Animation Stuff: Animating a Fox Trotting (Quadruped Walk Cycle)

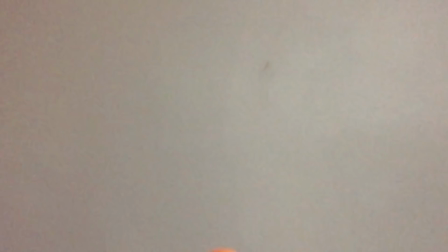(8:03)
So if an object like our fox is traveling up, the downward acceleration will at first cause it to slow down, making the spacing closer and closer together until the upward motion is overcome and the fox begins to fall,
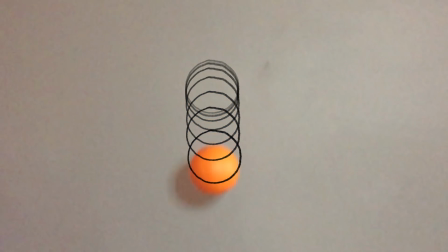(8:20)
gaining more and more speed, adding more and more space between the frames until it hits the ground.
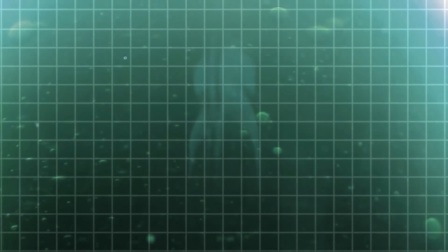(8:30)
Any sideways motion, however, will remain unaffected by the changes in speed caused by gravity,
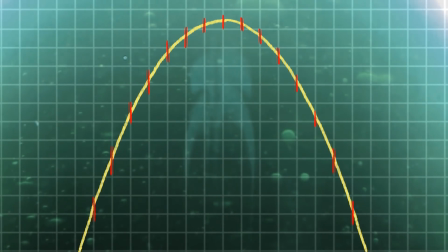(8:36)
so any sideways spacing should remain even.
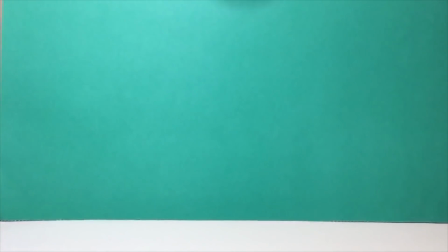(8:40)
Now when it hits the ground, the speed for the most part is maintained, just reversed in direction.
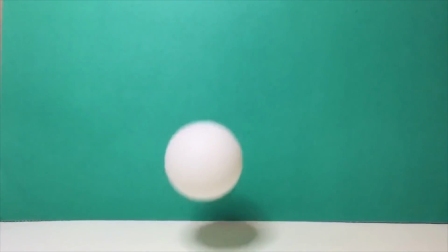(8:47)
A ball would lose some of its speed and impact, but our fox is pushing off the ground to make up for the loss.
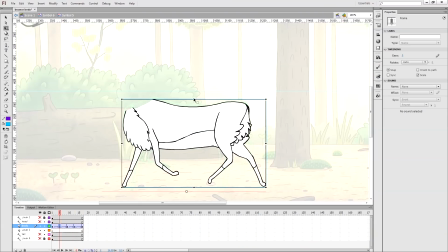(8:53)
So to create this bouncing motion with our fox, I'm stretching the body symbol so that when the fox is in the air, with all its legs spread out, it is the furthest up. And when its legs are in the two past poses, it is the furthest down.
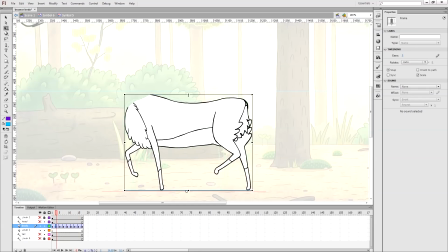(9:13)
I then take the first in-betweens and move them up so they are closer to the peak.
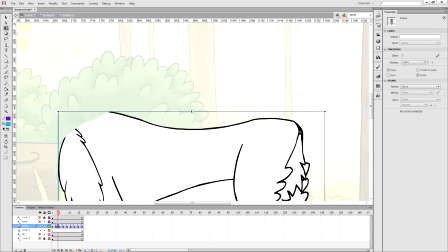(9:20)
And do that again to the second in-betweens that approach the peak. You can also achieve this utilizing the easing function in Flash, but it's always good to know how to do it manually.
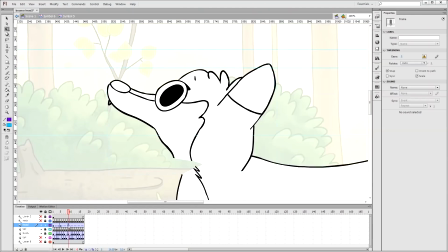(9:33)
And here's what it looks like. I didn't want the head to look like it was being stretched, so I did the head separately, moving it up and down, and I also added some drag,
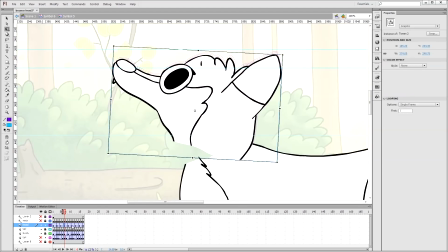(9:47)
so that the nose angles down on the up motion and angles up in the downward motion.
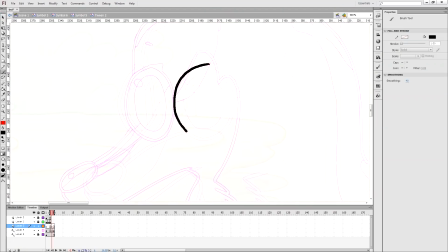(9:55)
I decided that the head looked a bit stagnant, so I added some rotation, 3 views, Since the rotation of the character design would be too extreme, I made an in-between, a halfway between the side and the next pose in the rotation.
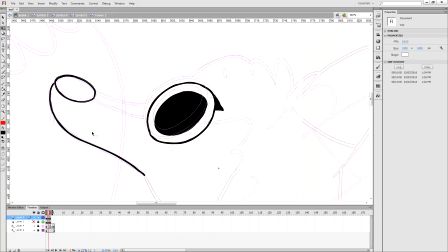(10:12)
And then another in-between, just so it's more subtle.
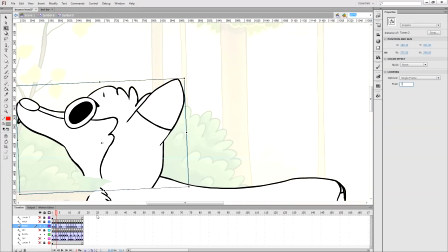(10:17)
I do the same thing I did with the body, putting the head in the symbol, and holding whichever of these frames looks best at the point in the animation.
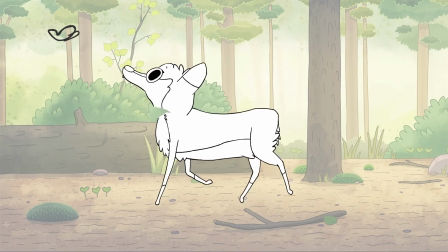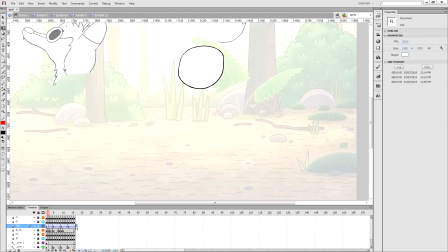(10:31)
And then with the tail, I'm actually going to put the base of the tail inside the fox's body and sort of bounce it around.
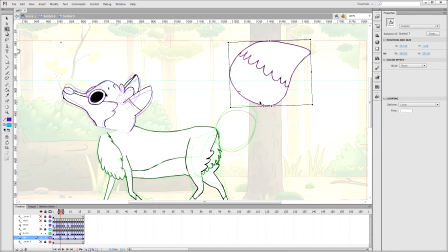(10:39)
And do the top of the tail outside the symbol so it can move more freely.
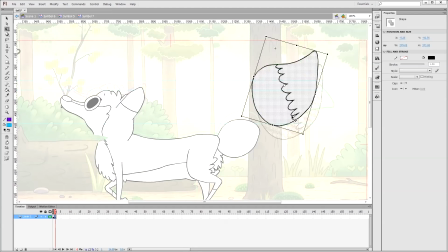(10:45)
I added a drawing so that the tip of the tail could curve away from the motion, and then another drawing to transition between the two drawings.
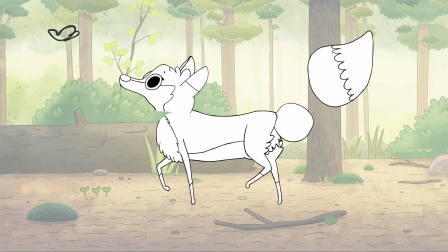(10:56)
Now all I need is to draw the connections,
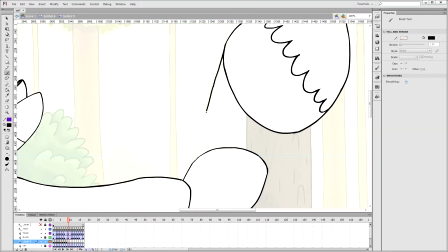(11:01)
connecting the two parts of the tail and the head to the body for every frame.
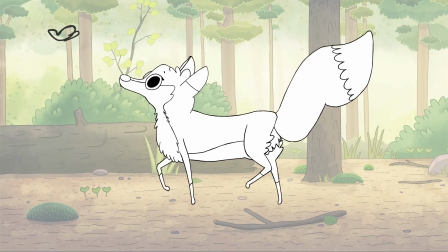(11:11)
Now it's time for a coloring montage.